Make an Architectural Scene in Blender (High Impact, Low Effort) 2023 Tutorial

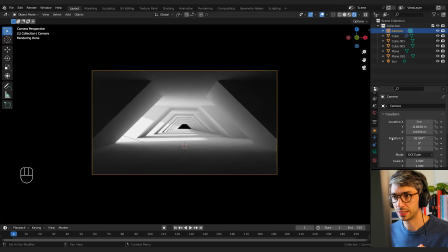[8:07]
Next thing I want to do is create a bit of a concrete texture that I'm going to put on these pillars.
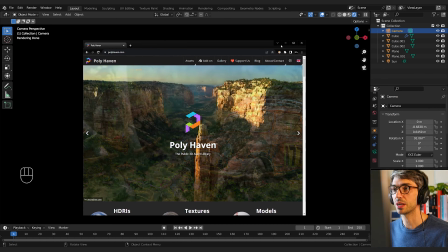[8:12]
Now, I'm going to jump over to Polyhaven for this. Polyhaven's an excellent website. You can get all kinds of free open source textures and models and stuff.
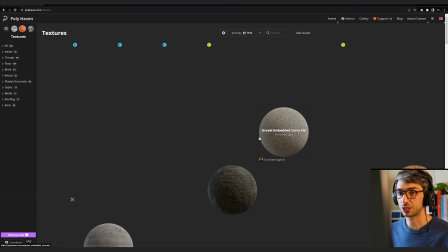[8:20]
So we're going to go over to textures and browse textures.
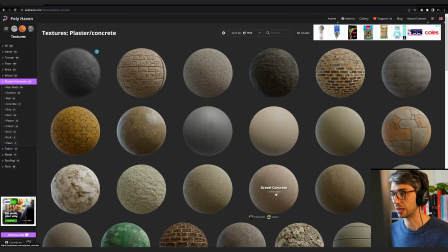[8:23]
I'm going to go to concrete and just have a browse through and find something that I want. And I think this concrete wall is actually going to work out just the way I want it to.
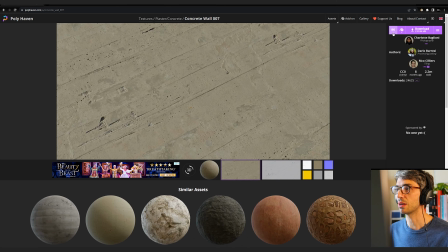[8:31]
So I'm going to go ahead and download this at a high res. I'm going to go about 8K for this, but you can play around with it. You don't necessarily have to go that high depending on the size of your final render, but I'm going to play with 8K.
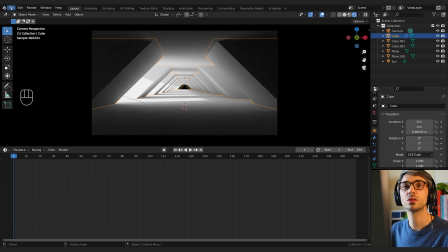[8:42]
So you just click to download that. Once you've downloaded it, and we are going to go File and Append, we're going to bring in that collection.
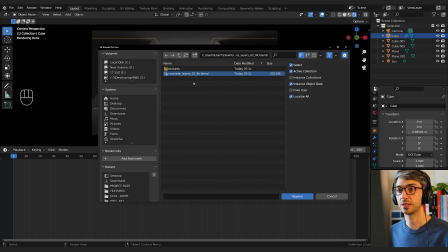[8:51]
And you're going to navigate to that Blender file that we've just downloaded. It's Concrete Layers 02 8K. And I'm going to click Append. That will take me inside the Blender file. Now I can see all the things that are inside that Blender file. And I want to go to Collection, and I'm going to just bring in this top level collection. Click Append.
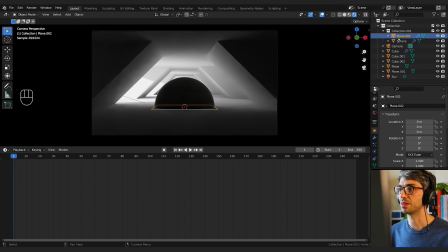[9:06]
You can see it adds into this sphere and this plane. I could just hide those. And what it's also done is it's brought in the materials. So now I can click on my pillar and I can come over here to the material tab and go to this drop down,
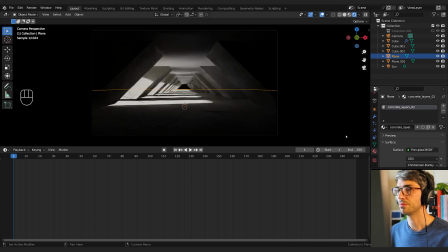[9:18]
and there it is. So I can just assign that to each bit and bring my floor up.
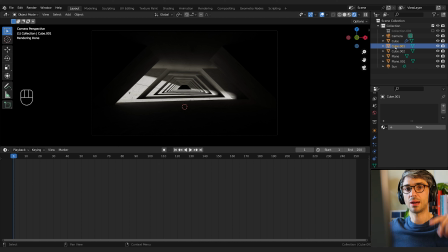[9:22]
Now I'm going to grab the cube that's behind my camera, the one that's blocking the light here from this front area.
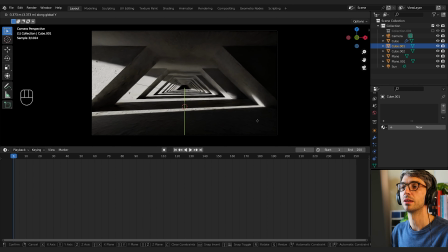[9:27]
I'm going to grab it on the Y and I'm just going to move it until I get a little bit of light coming in. Now I want to take this material, and right now the material is too big. I need to kind of scale it down so that it's much smaller and it feels like a much larger space.
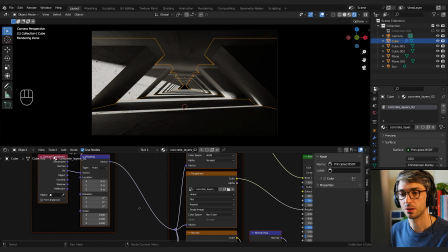[9:40]
So I'm going to go over to my shader editor. I'll come here, and this is the concrete layers 02.
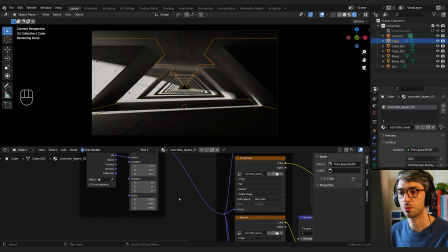[9:46]
You can see it's set up here with the UV coordinate and then into a mapping coordinate. And this is just for convenience. You can rotate it. And I'm going to change the scale. I'm going to take it up to maybe 20. Try 10. 20 is a bit too big. And I'm going to rotate it because it's these nice strips. And I think it'll look good if those strips are kind of going horizontally.
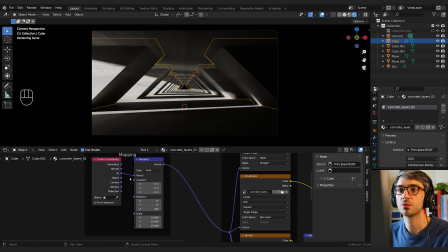[10:05]
So I'm going to take the Z, rotate 90, and you can see it rotates that. 10 still a bit too big. I might go to 5. Now I want the ceiling concrete to be going a different way. Right now it feels like it's stretched out too far. I'm going to come over and click this double paper icon. This will make a copy of this material. So now it's its own unique material assigned to this.
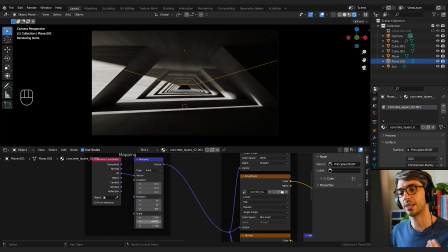[10:23]
It's not connected to the pillars of the floor. And so I can change the scale values just for this particular bit. And I'm going to get rid of the 90 rotation just to make it go across the ceiling. And I might make this a lot smaller. And I'll select my floor and I'll assign that same one to the floor.
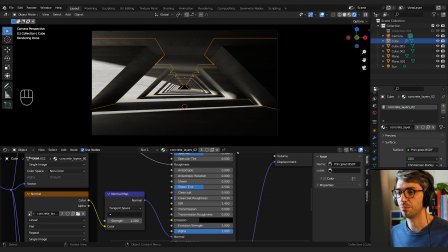[10:40]
And I want there to be a bit of shine to this material, but I also kind of like the roughness settings that came with the material as well. So I'm going to add a little bit of something extra. I'm going to come over to the clear coat, and I'm going to turn clear coat up. And I'm going to take the roughness for the clear coat and turn it up as well until I get a nice kind of blurred reflection.
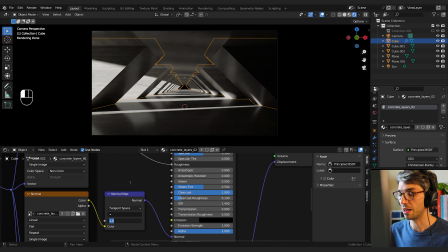[11:01]
I'm also going to select my pillars, and I'm going to turn my bump map up to 5, just to really bring out the strength of that texture. Now, I feel like this edge is a bit too crisp, Link's thing, and I feel like we could add a bit more realism if we have a bit of a bevel to it.
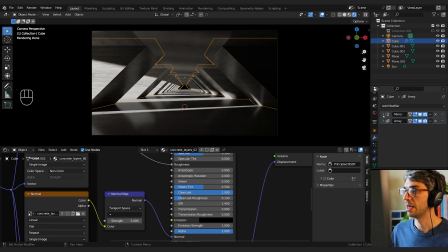[11:15]
So I'm just going to add that in as a modifier. I'm going to come to my modifier stack, and I've got my mirror and my array, but I'm going to add this bevel first. So I'm going to drag it up. You can just click the little interactive tab here, and that'll allow you to drag this up, change the order.
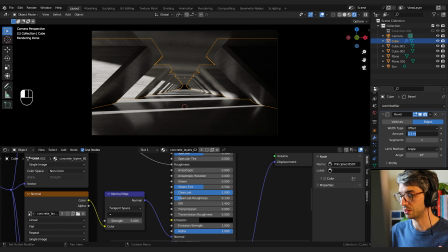[11:29]
So the bevel's first. And with this bevel, I'm going to set the amount to something like 0.001, and I'll set the segments up to 2.
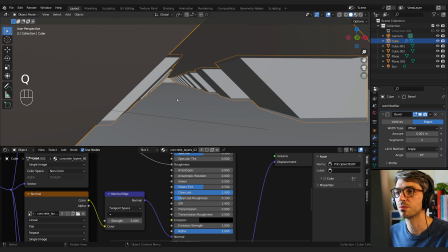[11:37]
Might just pop out of rendered mode just to make sure that looks good. All right, I'm going to set segments to 3, and 0.01 seems to look pretty good.
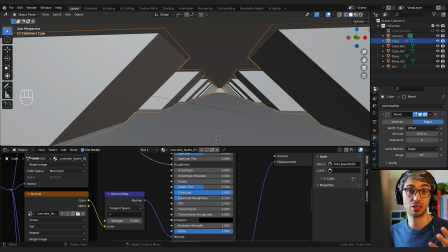[11:44]
You'll have different numbers because of the scale of your model might be different to mine, so just adjust it until it looks good.
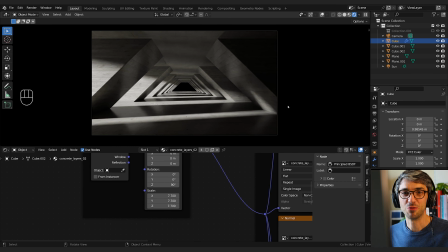[11:51]
Okay, now just to kind of increase the visual interest for this center area, what I've done is I've brought the back light blocking cube forward just to kind of bring more into shadow, so we've got a larger black spot. And I want to take one of these guys, and I'm going to shift E to duplicate.